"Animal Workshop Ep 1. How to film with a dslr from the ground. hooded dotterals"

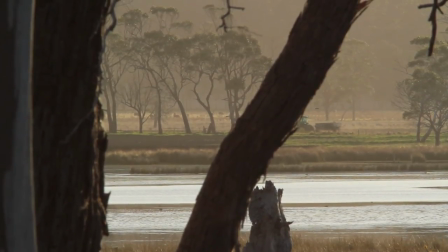And all this seems to happily co-exist with the forestry and agriculture that surround it.
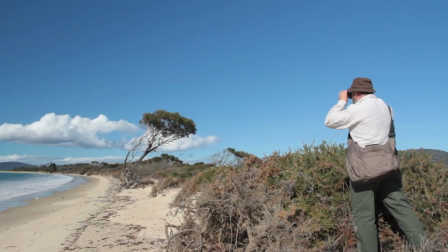On these deserted east coast beaches the Huda Dotterels seem to be doing ok.
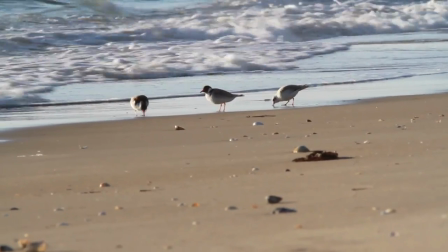But the problem for them is that we like to be on the beaches at the same time they are nesting.
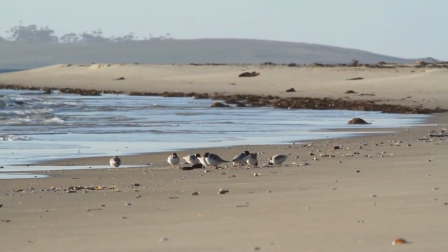So motorbikes, cars, dogs etc have a big impact on them.
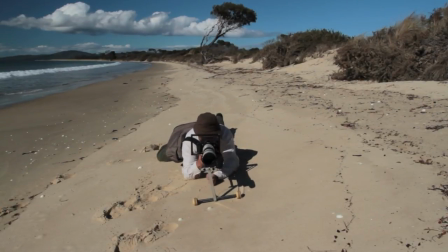These images were captured using my trolley wheels on the front of the camera and it seems to work.
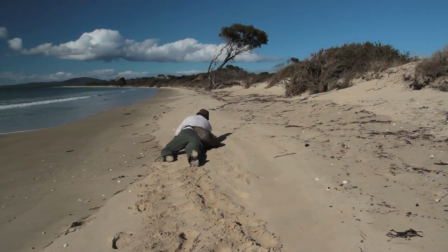The lower aspect really lifts the image.
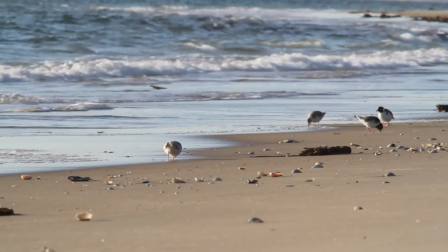You can see the birds aren't really fussed by my presence. If I were standing they would be sort of running off in the opposite direction.
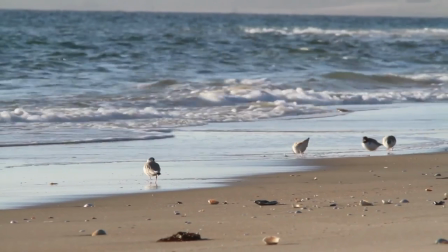But they seem to be acting quite naturally. So I think this gadget works.
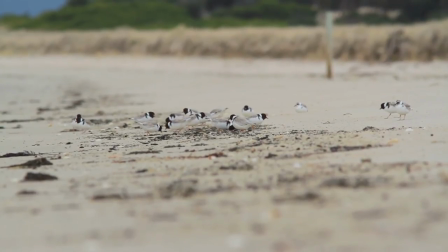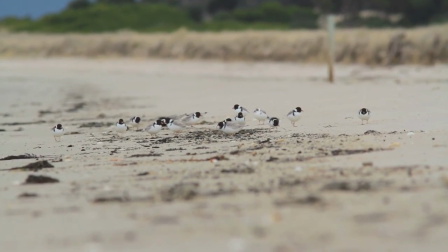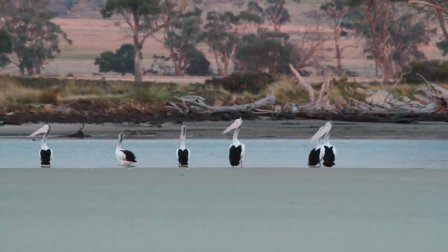I hope you've enjoyed it. I've certainly had a lot of fun putting it together.
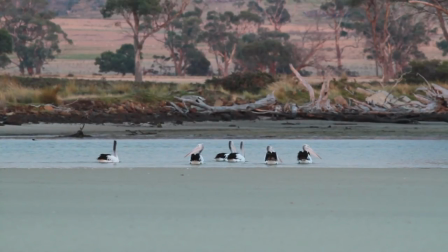I'll be back in about another month with another episode, episode two, and I hope to see you then. So if you like this, subscribe or click the thumbs up button, and I'll see you next time.